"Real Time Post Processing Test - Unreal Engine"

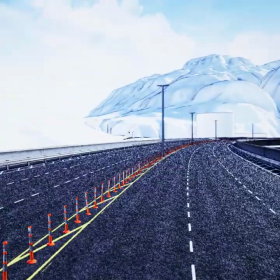Okay, so um, basically taking a look at the post-processing effect that I'm building for the film,
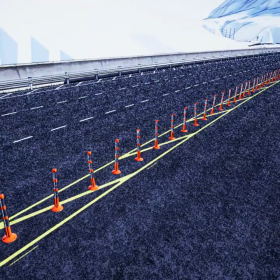having a little bit of issues with some of the parts where you can see some kind of
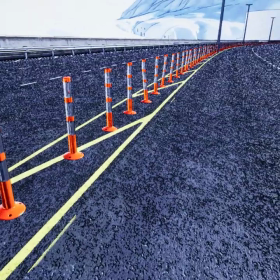dancing around. I'm not sure exactly what's causing that.
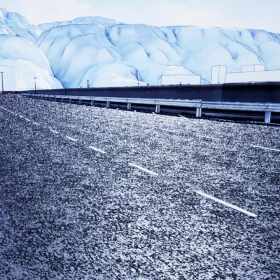Probably the ray tracing. It's like bouncing off a lot of light, or there's some kind of grain or something.
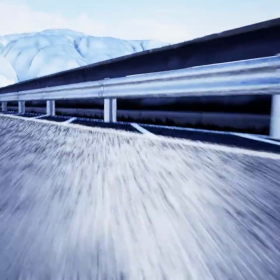But I am particularly proud of the little cross hatching and
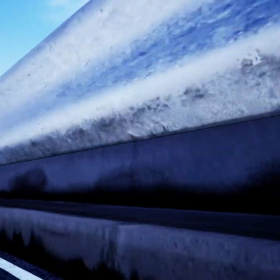painterly type of effect that it's giving.
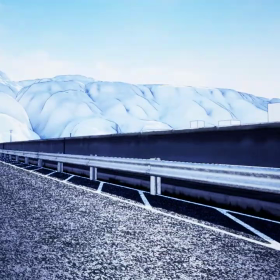If you look in the background, you can see some outlines. It's not 100% cell shaded.
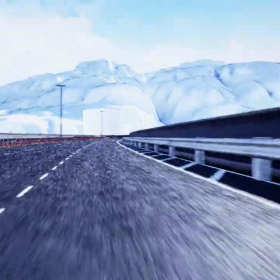It's not cell shaded at all, but I can still see the underlying
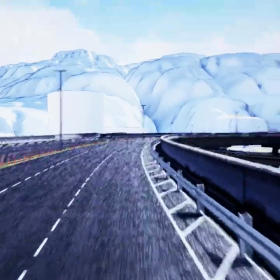buildings and structures without killing the effect, without making it too cartoony, basically.
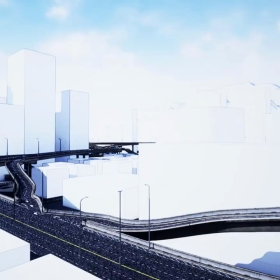Because I'm not looking for cartoony, but I am looking for a slight crosshatch effect.
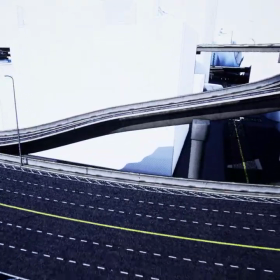And I think for the most part, I have done it.
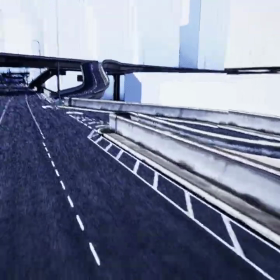I'm not sure. I may have to tweak a little bit more.
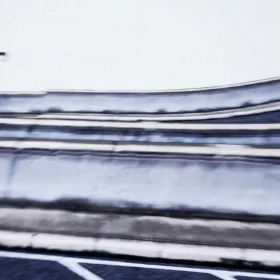I mean, look at those edges there. Um, Looks pretty solid.
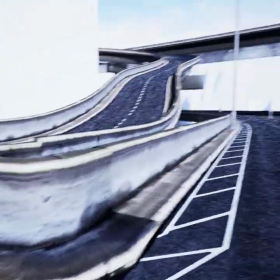I mean, looks pretty decent. I think. I'm not sure. Let me
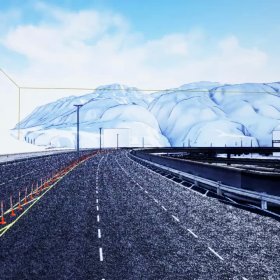hit pause real quick and show you basically,
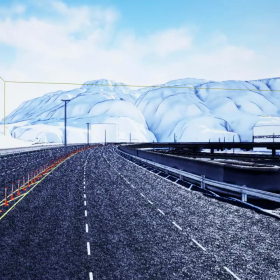because I mean, this is basically what the thing looks like with the post-processing effect. And if I turn it off, let me see here.
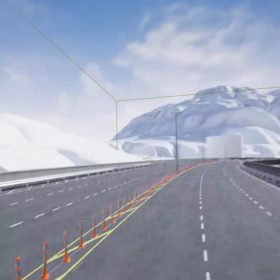That's basically what the original looks like. And actually, the original itself also has that dancing effect.
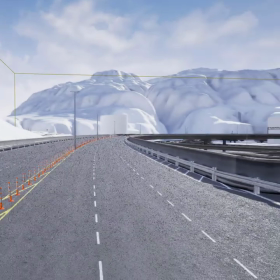So it's probably like a lighting effect that I have in there somewhere.
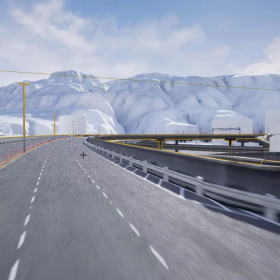But this is in fact the original unmodified file.
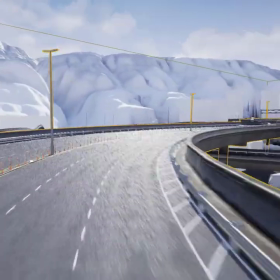It looks like a video game. It looks pretty blah.
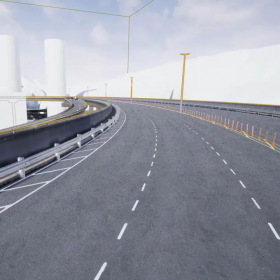So the idea is so that once I actually start producing my scenes,
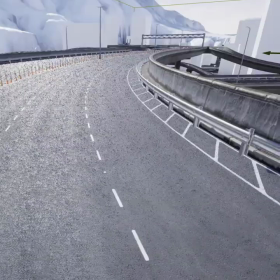which hopefully I'll start next week at some point,
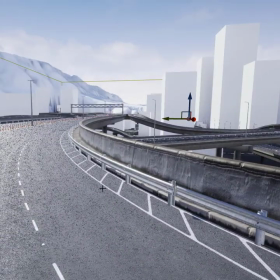I'll be able to apply my post-processing effect to the environments to make them look more cartoony, more painterly, more ideally, what I want is for my backgrounds to look a little bit closer to the backgrounds used in
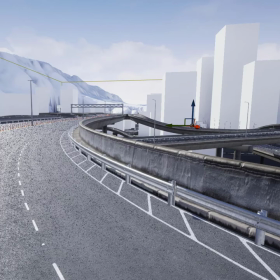Spider-Man's Into the Spider-Verse movie, where it has a slight comic book look to it. But the point is that we're trying to achieve something that hasn't really been done since the late 90s,
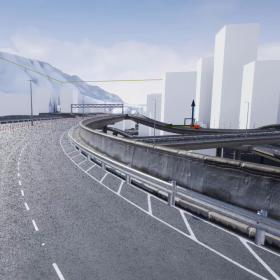early 2000s by movies created by Disney and DreamWorks and such. Um, and they used to paint all this stuff by hand.
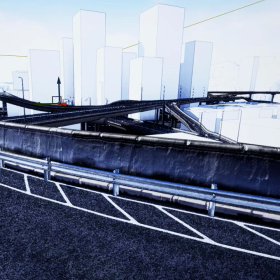And right now, this is a live post processing effect that I'm applying to this 3D model,
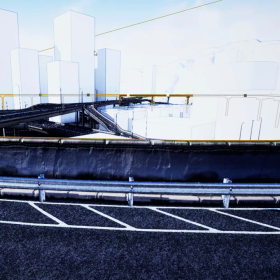and it's being rendered in real time. I'll run the simulation here, or the game, whatever you want to call it.
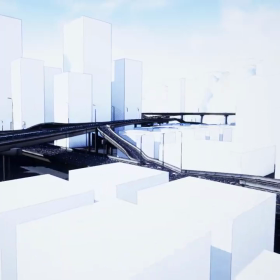And I'm just going to zoom in.
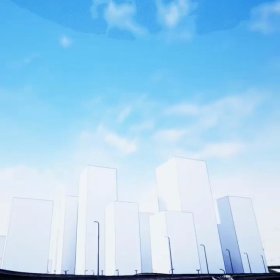Look at that, the little cross hatching on the shadows, little cross hatching up there, outlines around the items.
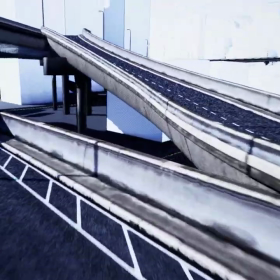I think it looks nice. I mean, to be honest, I mean, if my backgrounds look like this, I'm not going to be disappointed.
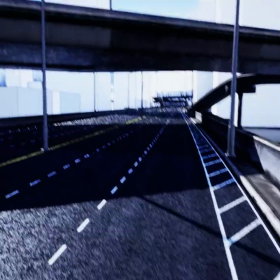But I would like to make the colors a little bit more vibrant,
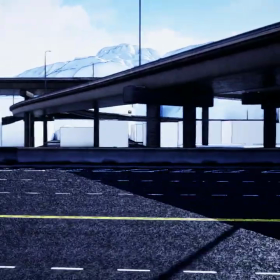while at the same time more pastel-ish.
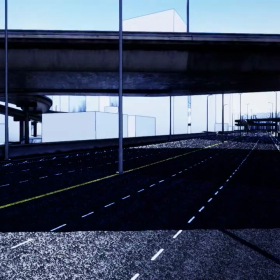I do want to achieve a little bit closer to a traditional background look.